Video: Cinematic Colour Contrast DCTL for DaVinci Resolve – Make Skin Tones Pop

One of the strongest ways to create visual interest in a frame is through colour contrast. There are plenty of tools for that.
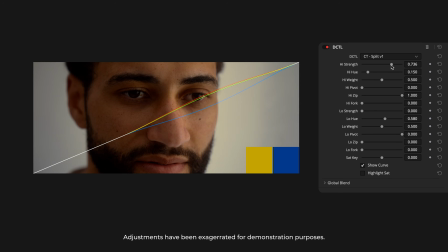[0:08]
Split toning pushes opposing hues into the highlights and shadows.
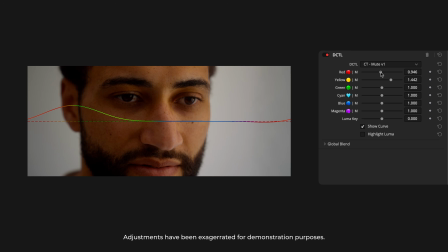[0:13]
A hue versus sat curve boosts one colour while pulling back another.
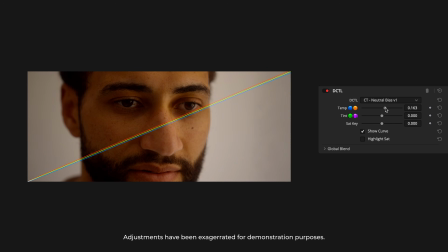[0:19]
But one technique that often gets overlooked is colour biasing the image based on saturation. It's a subtle, controlled way to shift the colour balance without affecting everything equally.
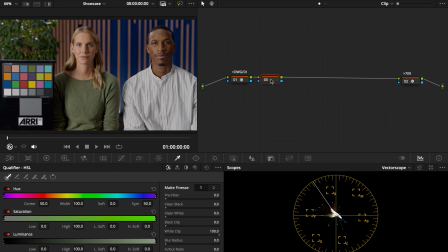[0:32]
There was a popular workaround for this in early DaVinci Resolve tutorials.
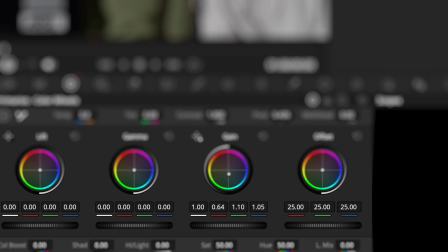[0:36]
Build a parallel or layer mixer, push a strong colour cast into one branch, and isolate the skin tones in the other using the qualifier tool.
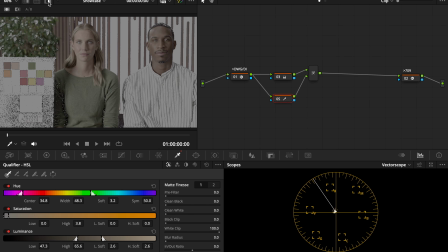[0:45]
This does work, but it has two flaws. First, the setup isn't very efficient.
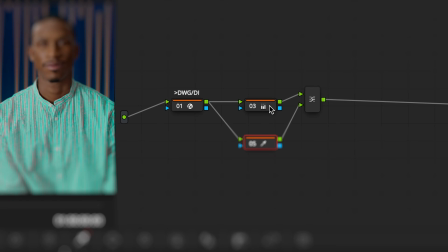[0:50]
You'll constantly jump back and forth between nodes to fine-tune the look and the selection.
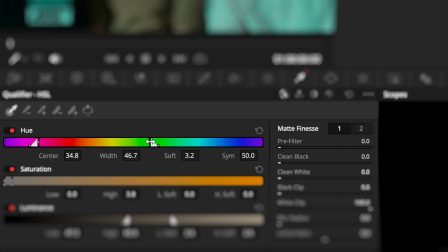[0:55]
Second, the native qualifier isn't particularly smooth. It often struggles to isolate skin tones cleanly, leading to artifacts and requiring a lot of finessing with the matte controls, which quickly becomes messy. Neutral bias is a DCTL that biases colour based on saturation.
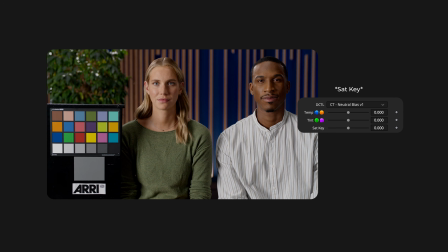[1:14]
There are three sliders: temp, tint, and sat mask. Temp and tint use an exposure-based curve to shift colour balance. It's the same curve that controls exposure, but remapped onto the RGB channels to create two colour balancing sliders that feel intuitive and photometric.
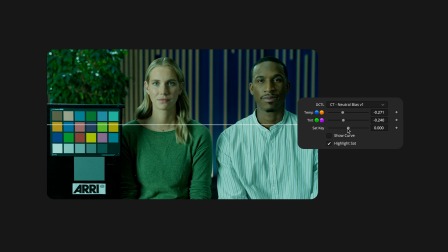[1:33]
Sat mask is where the targeting happens. When the overlay is enabled, a checkerboard preview shows which parts of the image are affected. The curve represents saturation, low on the left and high on the right.
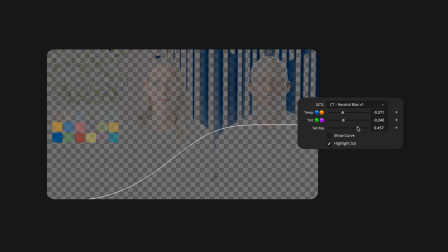[1:46]
Adjusting the slider will shave one side of the curve away.
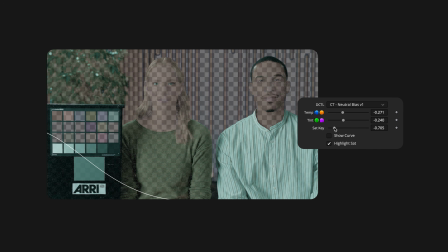[1:50]
Pushing the effect into neutrals while protecting vibrant areas creates bold but controlled looks.
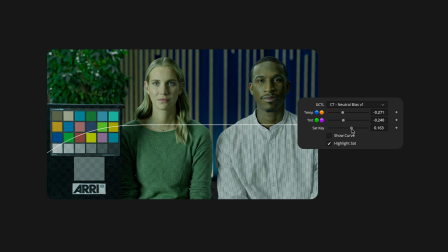[1:56]
Reversing that, pushing into vibrance and sparing the neutrals, creates a more undetectable result where the colour cast is hidden within areas of colourfulness.
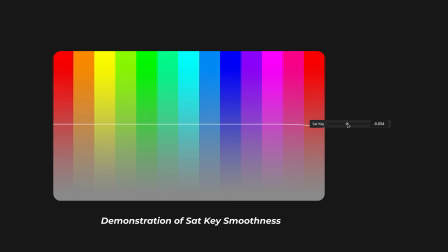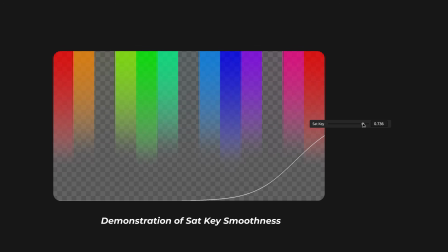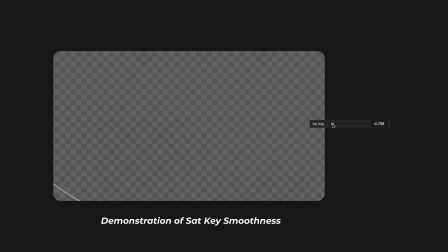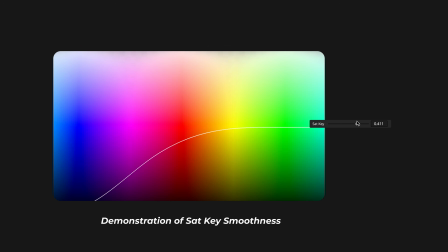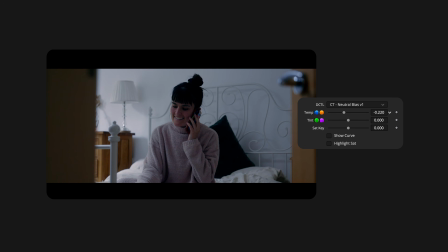[2:27]
Here's a grade with a strong till cast applied globally. You can see it affecting the skin. With neutral bias, the same cast is applied, but then smoothly removed from the more saturated areas. That leaves only the neutrals tinted, while the skin stays untouched, but now stands out with much stronger separation.
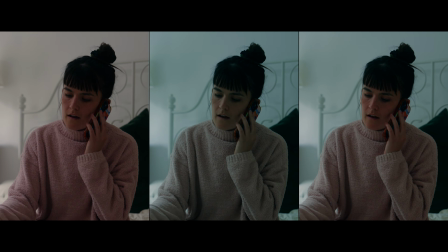[2:47]
This kind of colour control is great for emulating high impact looks. Joker is a clear example.
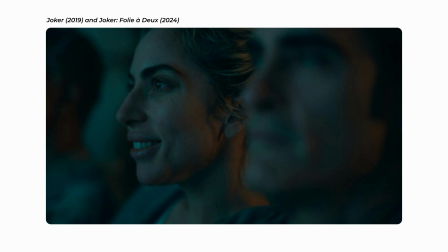[2:54]
Strong till environments contrasted against warm skin tones.
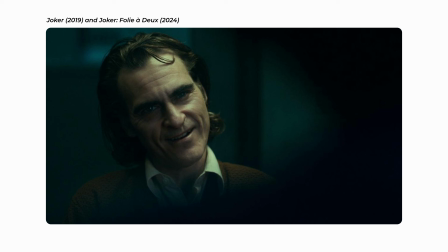[2:58]
Of course, that look comes from a mix of cinematography, production design, and grading choices working together,
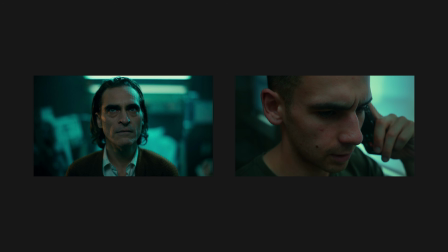[3:05]
but tools like neutral bias make that kind of colour separation replicable in a simple, targeted way.
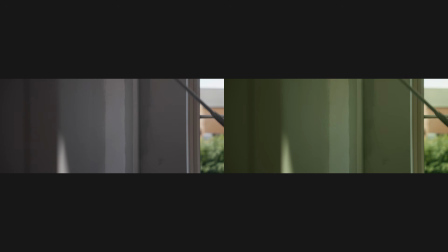[3:12]
This is a sequence from a short film I shot last year, regraded using neutral bias.
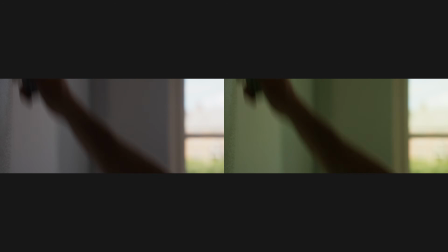[3:18]
It's a scene with skin tones set against a neutral background, which makes it ideal for showing what this tool can do.
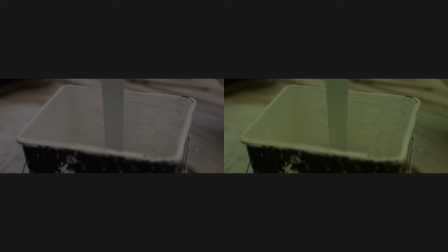[3:25] I don't know, mate. It's just people are the problem. Like, some are alright, but a lot act like you're not a person, like you're not even there.
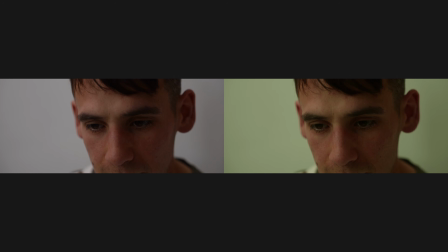[3:33] Dill, don't overthink it.
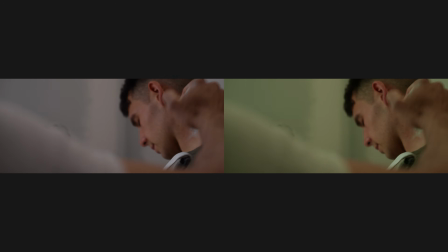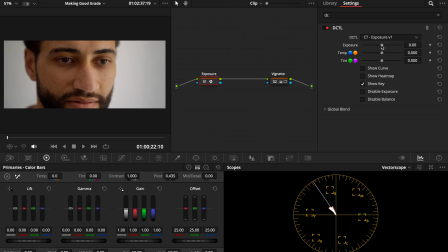[3:41]
This tool isn't a replacement for proper colour balancing. You should still set your base grade with standard exposure and colour tools, using skin tones as your anchor. Neutral bias is made to come afterwards, as a shot or scene level adjustment that stacks on top of a well balanced image.
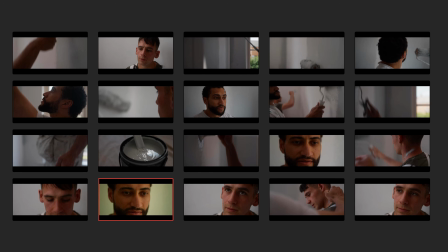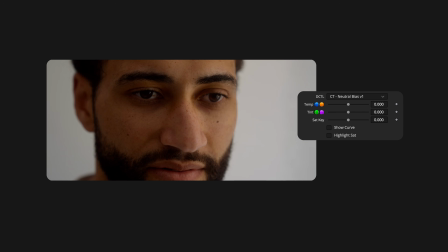[4:03]
It's also worth keeping in mind that colour balancing is a powerful adjustment.